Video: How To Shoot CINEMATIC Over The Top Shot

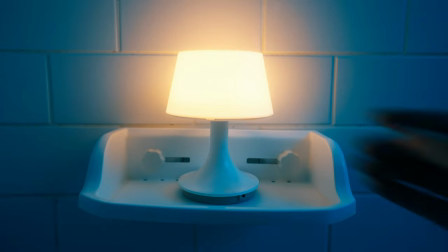And move on to the next thing we are going to do is to put our two particular lights in our scene to create some depth for our image. image. So as you guys know, normally when we shoot our scene from the normal angle,
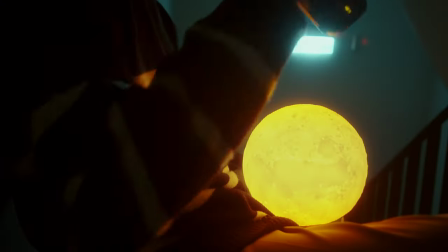we would try to put the practical light in the back in our scene to create depth and layer for our image and make our shot look more cinematic. But since this time we shoot our shot from the top, and there is no space we can create from our back,
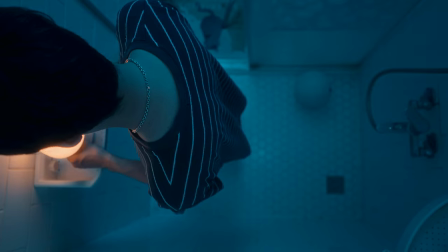so I decided to put my small lens in the middle of the wall on the plastic shop I stick on the wall,
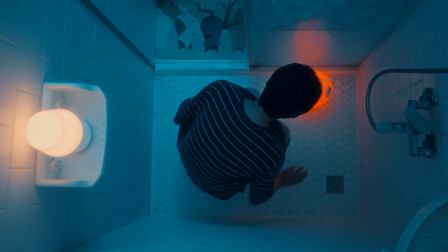and I put my light bulb on the floor in front of my face, so that with these two particle lights, we can create two layers and more depth for our image.
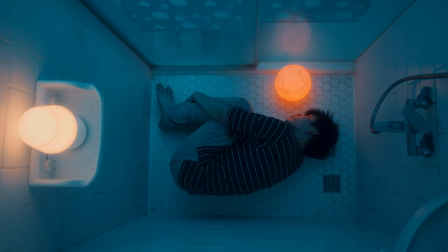And not only that, they also helped me to create the teal and orange color contrast with my blue background. And because the colors of these two particle lights are slightly different, so they can more emphasize the layer and depth we created.
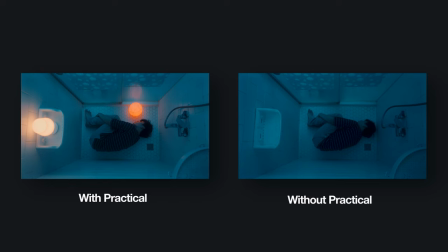And if you compare with and without these two particle lights, then you can tell how much difference it made for our image. But we are not done yet.
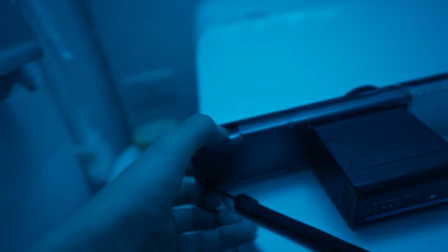Now in order to make our scene look more eye-catching, I decided to use my RGB light you to make it look red, and did it outside from the bottom of the glass door,
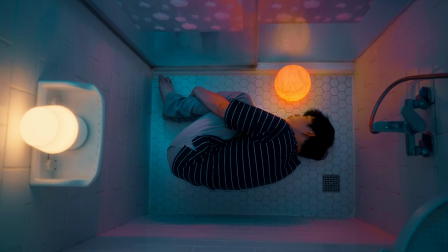so that the light would mainly hitting our subject and the bottom of the wall and make my whole image look more pop. But there is one thing you should keep in mind, the whole point for us to use this red light is to make our image pop and have more color contrast in it, but not to change the whole tone for our image, so the last thing you would want to do is to make this red light all over the shower room and make our image look completely different. So finally, after we finish our lighting setup, the last thing we are going to do before we shoot our shot is to make sure we get all the camera settings right.
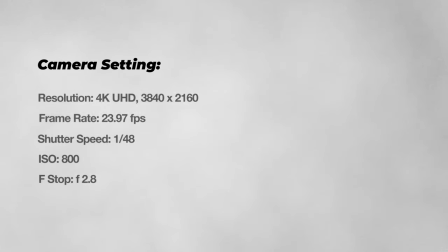And here are all the camera setting information for me to shoot this shot. And depending on the situation and where you guys shoot your video, you can adjust the setting for your own circumstances to get the best result you can get.
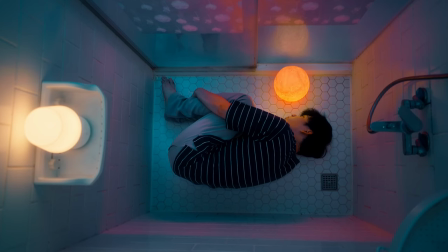And after the setting, once we make sure our subject's focus point or the autofocus system can work properly, then we can start to shoot our video. So here you have it, I hope after this video, you'll have more idea about how to shoot an over-the-top cinematic shot with low budget. Even you only shoot in your apartment and don't have the fancy camera or lighting equipment, as long as you understand the concept behind it, you still can create some really cool and cinematic shot for your video. So I hope you guys enjoyed the video today and maybe can take something away from it. And if you guys like this video, please don't hesitate to click that subscribe button down below and give me a thumbs up i really want to hear from you guys experience from filming the over the top shot so please feel me to tell me what you think and comment down below i will try to reply as soon as possible so it's a wrap for today's video i'm daniel chion i'll see you guys next video. Peace.